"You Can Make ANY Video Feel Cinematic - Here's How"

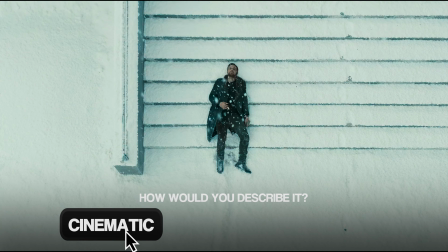0s
When you look at this scene, how would you describe it? Cinematic, beautiful, maybe even surreal?
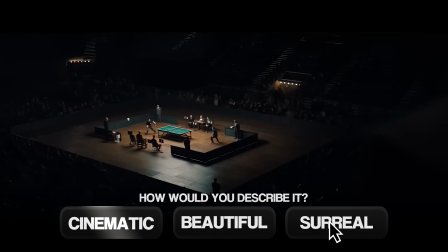6s
What about this one?
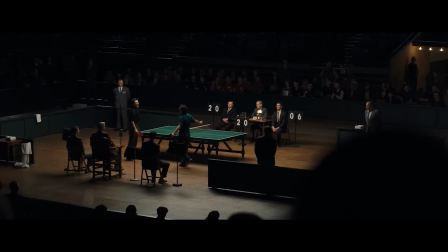8s
Well, everyone's opinion is different, but I think we can all agree that this looks amazing. So what makes the difference between your video looking like a $1 movie you shot on your Samsung phone and a video that feels like an actual movie?
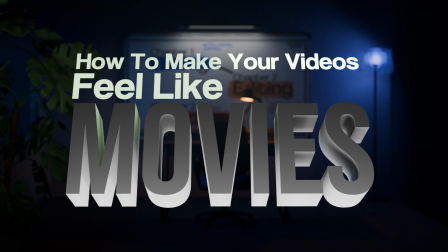26s
Well, let's find out.
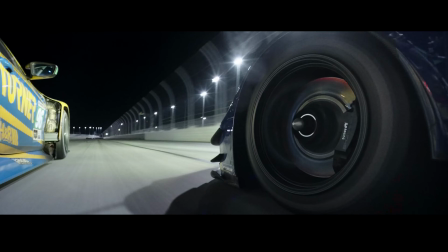28s
After analyzing a few movies that were praised for their cinematography, I noticed these things that anyone can use to make their videos look better.
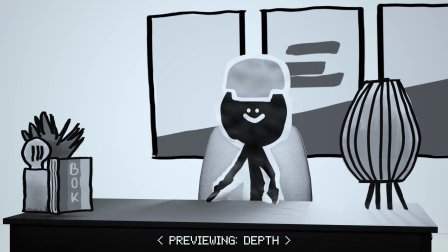37s
Depth. Basically adding objects in front and behind you to make your shot look more interesting.
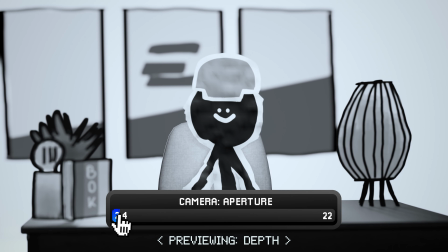42s
If you are using a good camera, make sure your aperture is as low as possible so you get this nice blur that focuses your viewer's eyes on you.
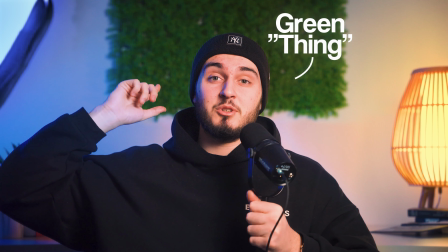49s
Behind me is this green thing, that's the most blurred because it's the farthest away actually.
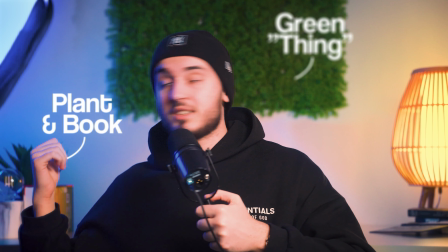53s
And then is the plant thingy and the book and the other thing right there.
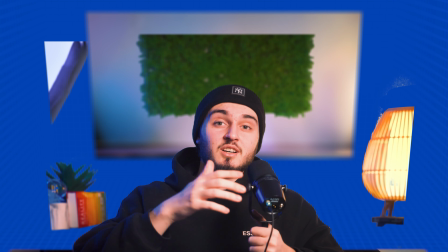58s
And those together with the mic compose a few layers of depth in the shot, basically.
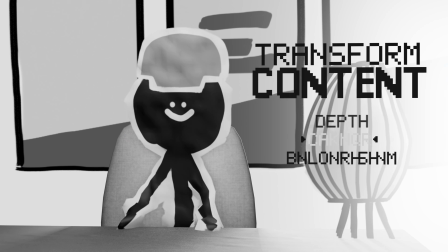64s
I hope that makes sense. Colors. Use colors that complement each other well.
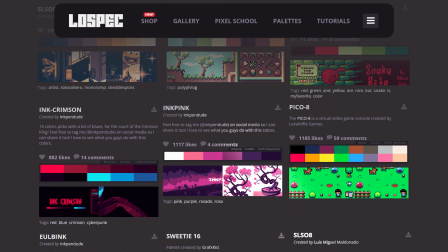69s
You can use tools like lowspec.com to find color palettes online if you're not inspired,
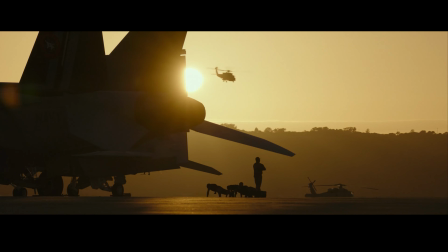75s
or just look at movies that you enjoy and steal the way they use the colors to make their shots look more appealing. A thing you will find is that they all have a main color which they use, which really makes up for the most of the shots.
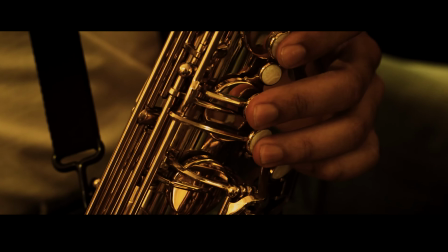87s
And this makes the composition much easier to look at. To give you a few examples, Whiplash, Dune, The Matrix,
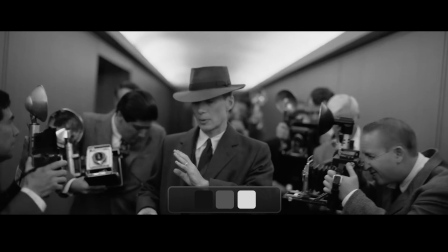95s
Oppenheimer, which actually uses a lot of black and white, and Spirited Away.
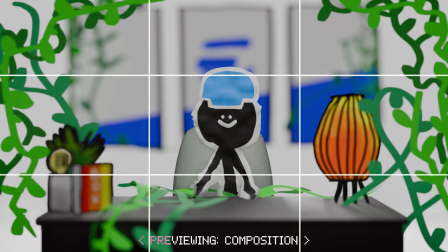102s
Composition. There is a lot of theory behind this, but basically, don't overcrowd your shots.
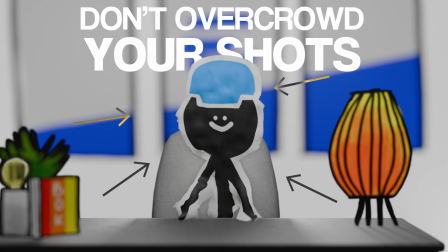109s
Make sure that everything you put around you in your shot actually puts more focus on you. Because for me at least, I like the more minimalistic style approach. And something I wanna say for someone just starting to record like me, a quick advice.
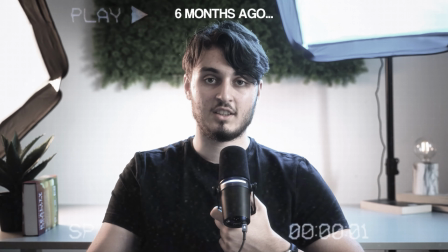121s
Recently I watched an old video of mine that I did 6 months ago. I really look so dead inside and just like someone forces me to record.
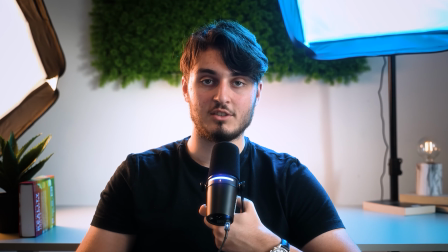129s So you are not watching to copy effects, you are watching to get inspired. Study greatness, steal ideas, and make them yours.
But what I didn't realize is actually when you go and record something, you actually want to over-express yourself in order to make it appear on camera.
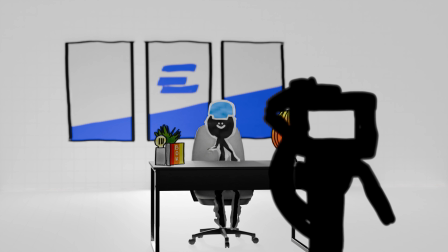145s
For example, you might think you look super happy while you record.
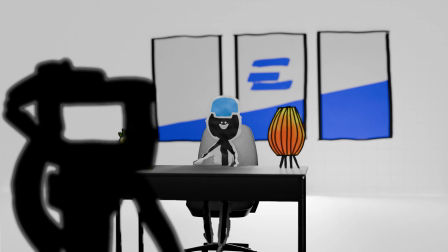148s
You actually need to over-exaggerate a bit because it's as if the camera is a filter that really turns down your emotions, or in a way doesn't record them properly. Now, do you want to know a thing that's equally, if not more important than filming?
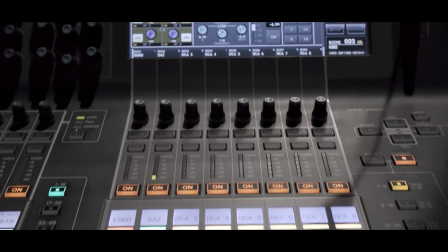162s
Editing. This is the behind-the-scenes stuff that you might not see all the time in movies, but you certainly do feel. The thing that actually makes videos and movies more engaging is actually pacing. Think of your video like a line.
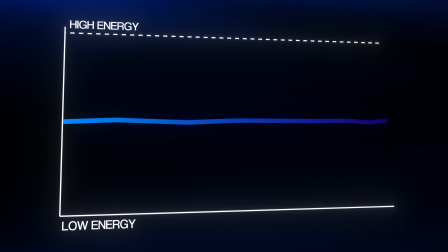178s
The top and bottom represent low energy and high energy. You want to make sure the line of your video is wavy with ups and downs.
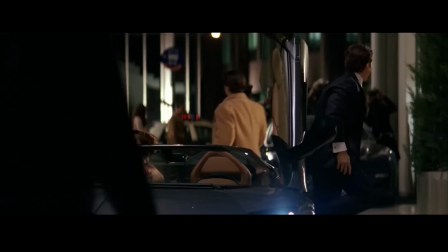185s
Because imagine watching a movie where the protagonist is already balling out, he faces no challenges in his journey, and he's just rich and happy forever.
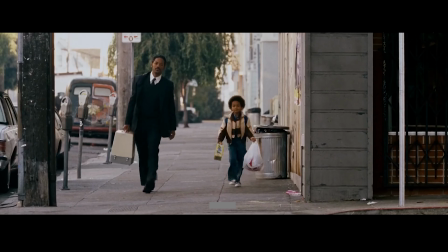194s
It's not relatable. It's the hero's journey that makes movies fun to watch.
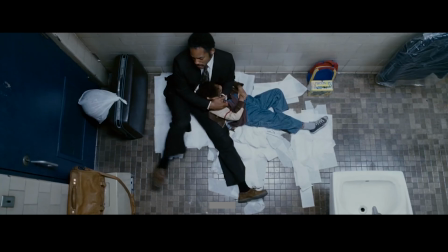198s
Seeing Will Smith being dead broke for 2 hours straight, trying to get out of poverty, to feed his kid,
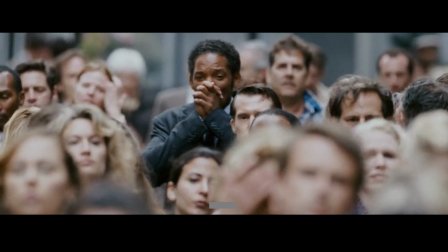205s
and then right at the end finally landing his dream job and achieving his goal is actually what made the movie so memorable. For me at least. That's what makes it more impactful. It's like real life as well. Before you win, you almost always have to struggle and to figure stuff out. Now, another thing that subconsciously makes your viewer trust you more is actually the quality of your video.
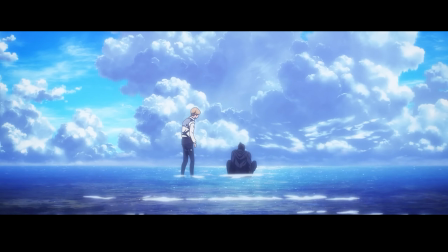231s
We have already covered how to make your shots look super premium, but you also have to do the editing right,
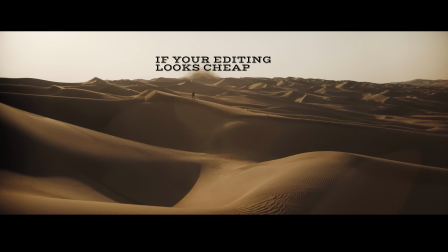237s
because if your editing looks cheap, your entire video will look cheap. So the easiest thing you can do is just create stuff that looks super simple, yet super expensive.